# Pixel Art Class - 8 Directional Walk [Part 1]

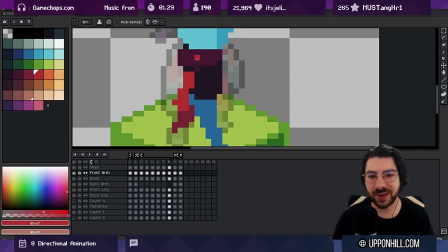2319s
And we're just I'm imagining where the shoulder is And maybe we can go a little bit again. Let's make sure that we're not bending this way We want to at most bend this way.
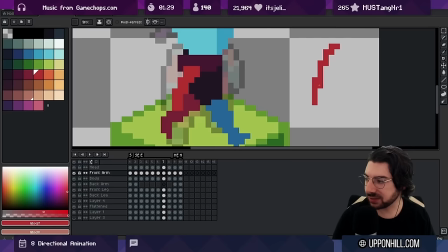2333s
So I'm just keeping like a slight you can see here I'm just going like this rather than we could go straight, but I'm allowing there to be a slight bend
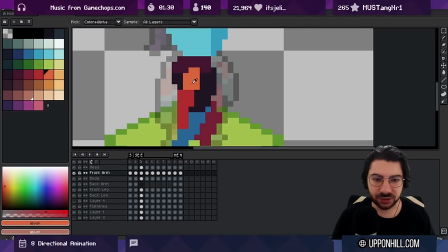2344s
Let's get that shoulder in here as well
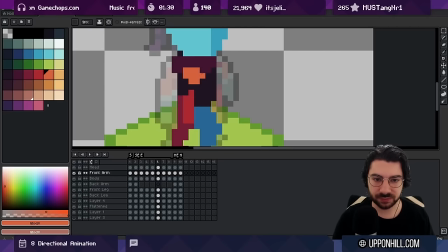2356s
The shoulder might drop a little because the body's dropping as well Okay, and then we can just connect the dots No problem Now this frame we're actually coming back. This is the first frame. I think I drew
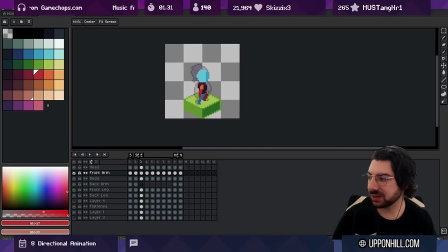2377s
Actually not so bad it is in beat but it's a little bit of a distribution problem So look at how many frames that it's back.
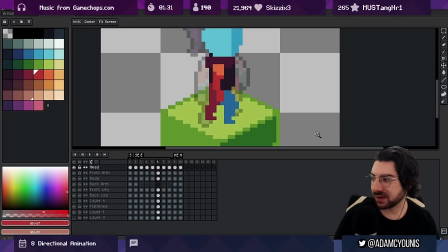2384s
So we go like one. Okay, it's like This is back two Three four it shouldn't be four. It should be three right because it's six frames total So it should be three back three front. So here we've just got a bit of a problem where so maybe on like
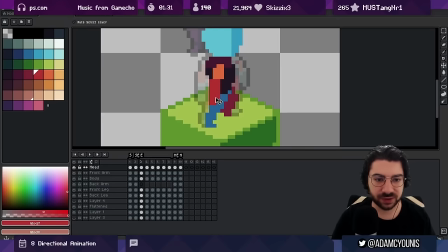2399s
This frame this arm should be further forward Right, we want to kind of swing it a little further
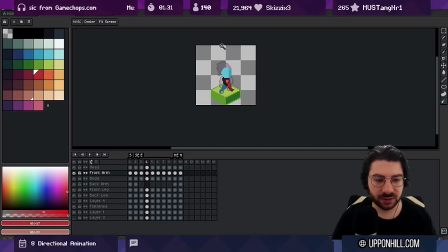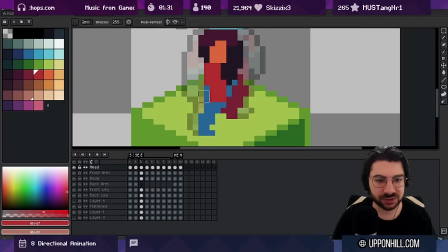2411s
Even more it's like we're already on the way in
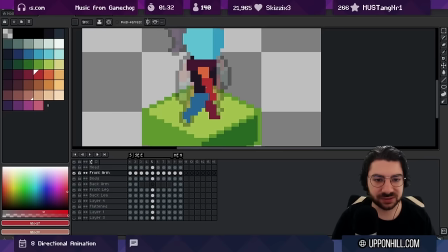2421s
And we can make these more dramatic, I think. Again, at this scale of pixels, trying to be too realistic might actually hurt you more than it helps. So let's go really wild here with the shoulder. Maybe we can pull it back a little.
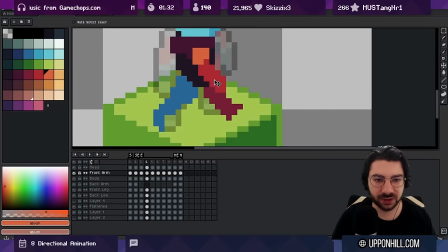2440s
Yeah, I think we can go even further. Just drag it forward.
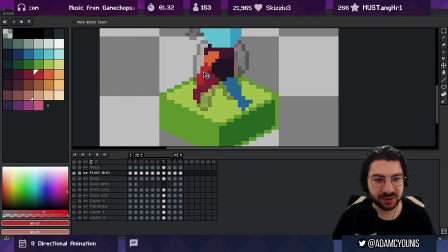2447s
Nice. Could even go further. The moral here is I could go further.
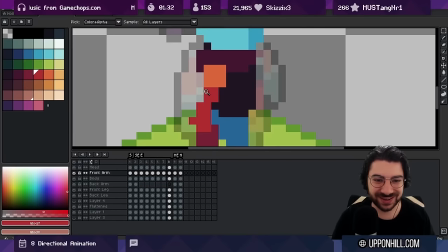2454s
Keep going.
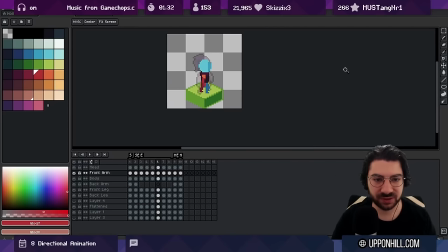2460s
bring this further forward yeah
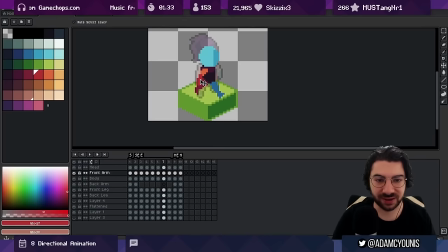2464s
nice that's totally I mean even further like let's go you
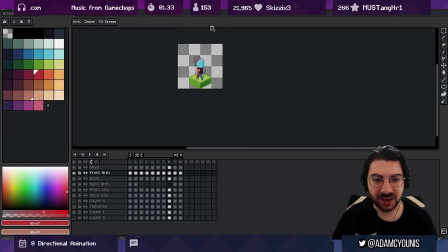2475s
know ultimately if the player can't see we're gonna really notice
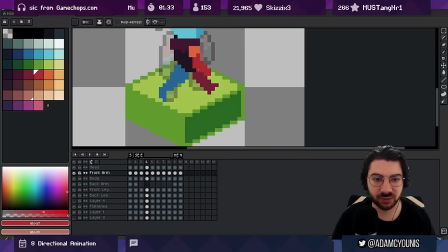2480s
that how muted it looks so we want to exaggerate and again at
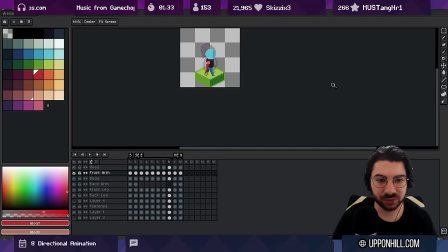2485s
this size you know you can play with proportions a little bit you
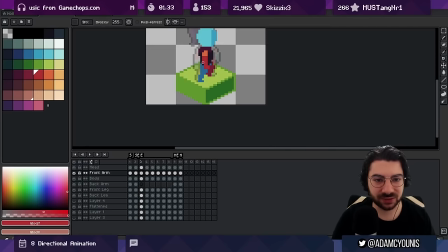2491s
know if Something needs to be a little bit bigger or an extra pixel wider just for the
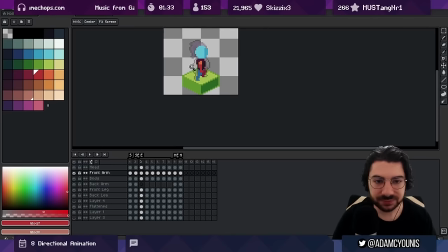2496s
frame Well,
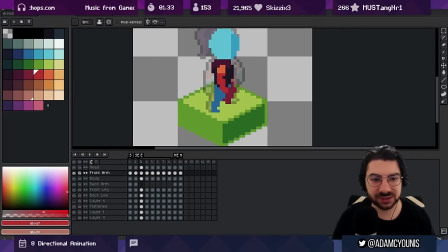2499s
you know just do it Like I said an animation is a series of photos every photo is realistic, but not every photo is photogenic
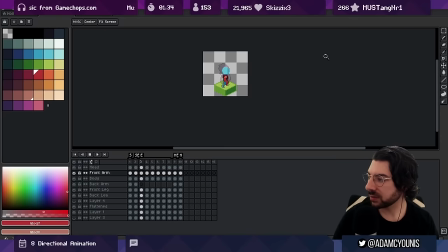2509s
So make your frames photogenic if you can Good You ready for some magic again?
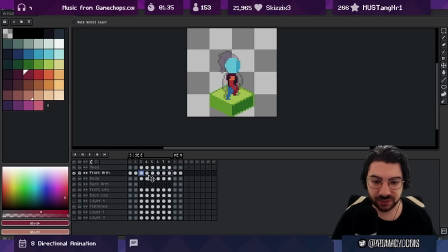2519s
We take our arm take all the frames copy paste them over here Take the back half, drop it in front, take the front half, drop it in back. There we go. And I'm dragging, I'm dragging on the edge. You have to grab on the very edge of this little guy in order to do that.
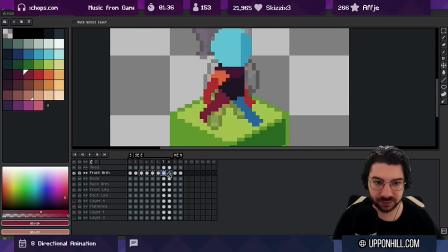2535s
Yes, these are the blue ones. So this is the, nope, hang on. These are the blue ones. Okay.
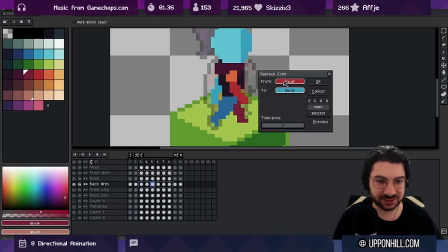2549s
So we're going to recolor all of these to this. Now again for that photogenic aspect,
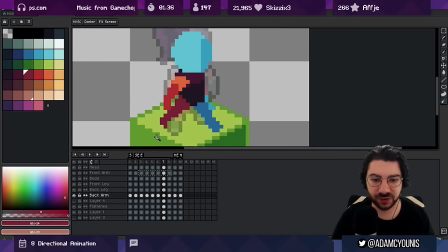2555s
I kind of want to see this arm a little bit further in front I'm not really happy about like how flat this looks. So I'm just gonna maybe raise it up a little In fact, we did want to raise it up the whole way because it's it's offset, right?
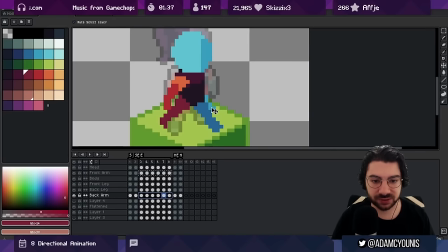2568s
So we probably should be dragging this up maybe two pixels That's a bit better
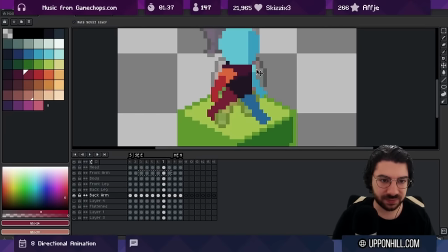2580s
And I'm just gonna bring it in a little on this frame and out a little on this frame Just I just want to see that that stretch a little more
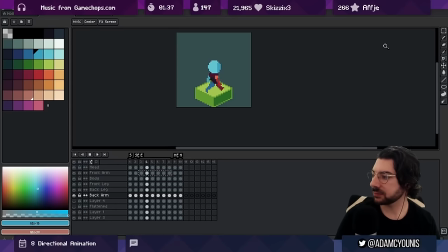Maybe maybe not so happy about the fact that this appears and then disappears on the next frame.
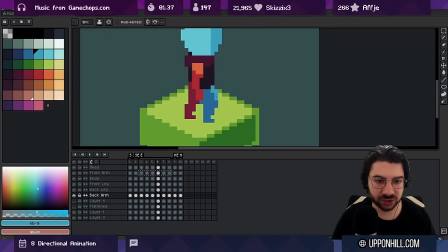2599s
It's very sudden So maybe on this frame, I'll try to show it just a little bit so it's less of a shock and Then on this frame bring it across so that we get a better idea that it's actually on its way
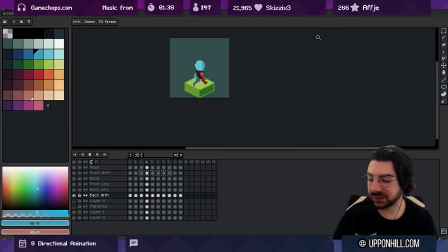2617s
Again, it's about storytelling like it's visual communication. So if your eye can't understand the plot of what's happening with the animation, then it's gonna create confusion.
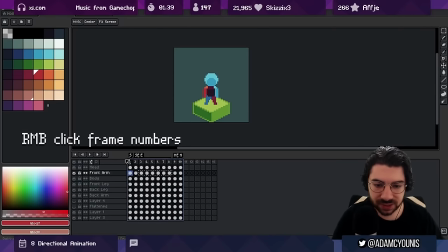2630s
Now let's take all of these and slow them down slightly. I think we're it's a little go down to like 130 and it's gonna feel a bit more natural. Now I want to see the exchange. So on this frame,
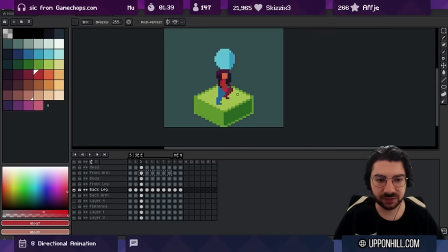2643s
I'm really happy that you can see the feet swapping over I think that's like really good for being able to follow the story of what's happening but on this I'm not seeing it
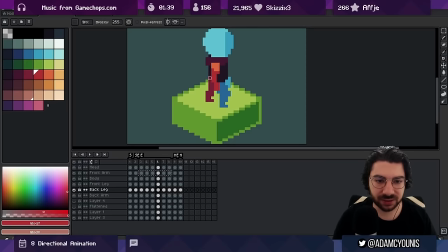2653s
so I'm gonna edit this frame again just to be a little clearer with what visually is happening I
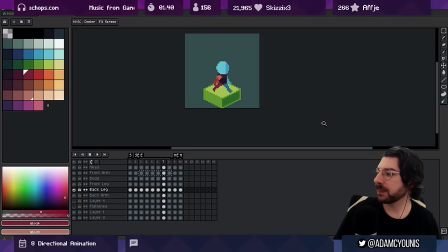2670s
really want to see that crossover that's a lot easier to follow I
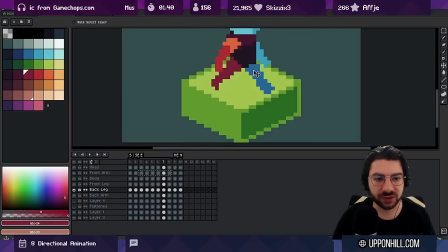2679s
also want I also want to be able to know that this frame this this foot is in front.
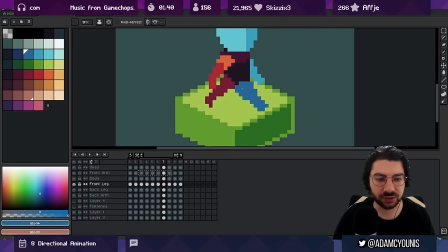2685s
It's really important to me that I know, or that you know, that this is the front leg. So any frame where there's any kind of crossover, you really need to be able to see this blue. Now it's not going to be blue, but whatever color it is, it needs to be, the visual blocking needs to be clear.
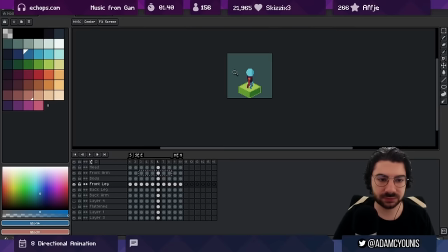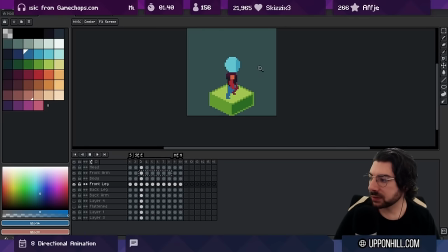2712s
That's looking a lot better. Okay, that's quite good.
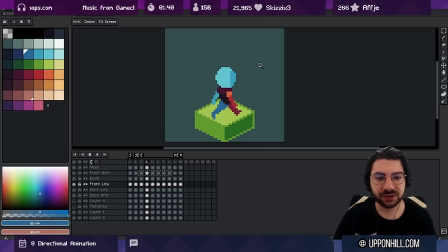2718s
That's a really good start. I think we'll leave this for part one. In part two we're going to take this animation and we're going to rotate it in all of our different variations. So thank you for watching and I'll see you for part two.
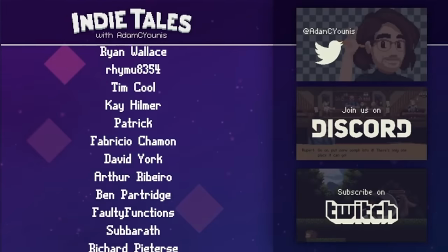2735s
Hey pal, thanks for watching and thanks most especially to the patrons and twitch subs who support this channel and my game dev project Insignia.
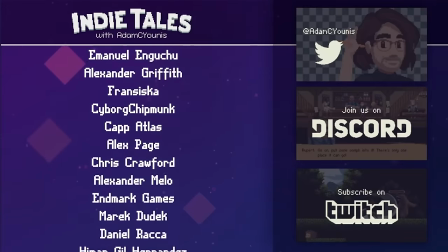2742s
To find out more click the links in the description below and if you like this video tell YouTube by clicking the like button and
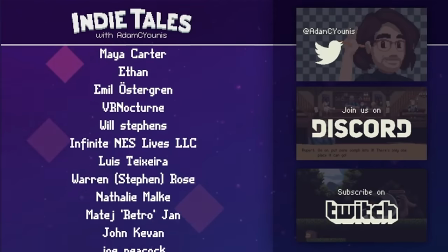2748s
then YouTube will tell me and then I'll make more videos that's nice thanks again and until next time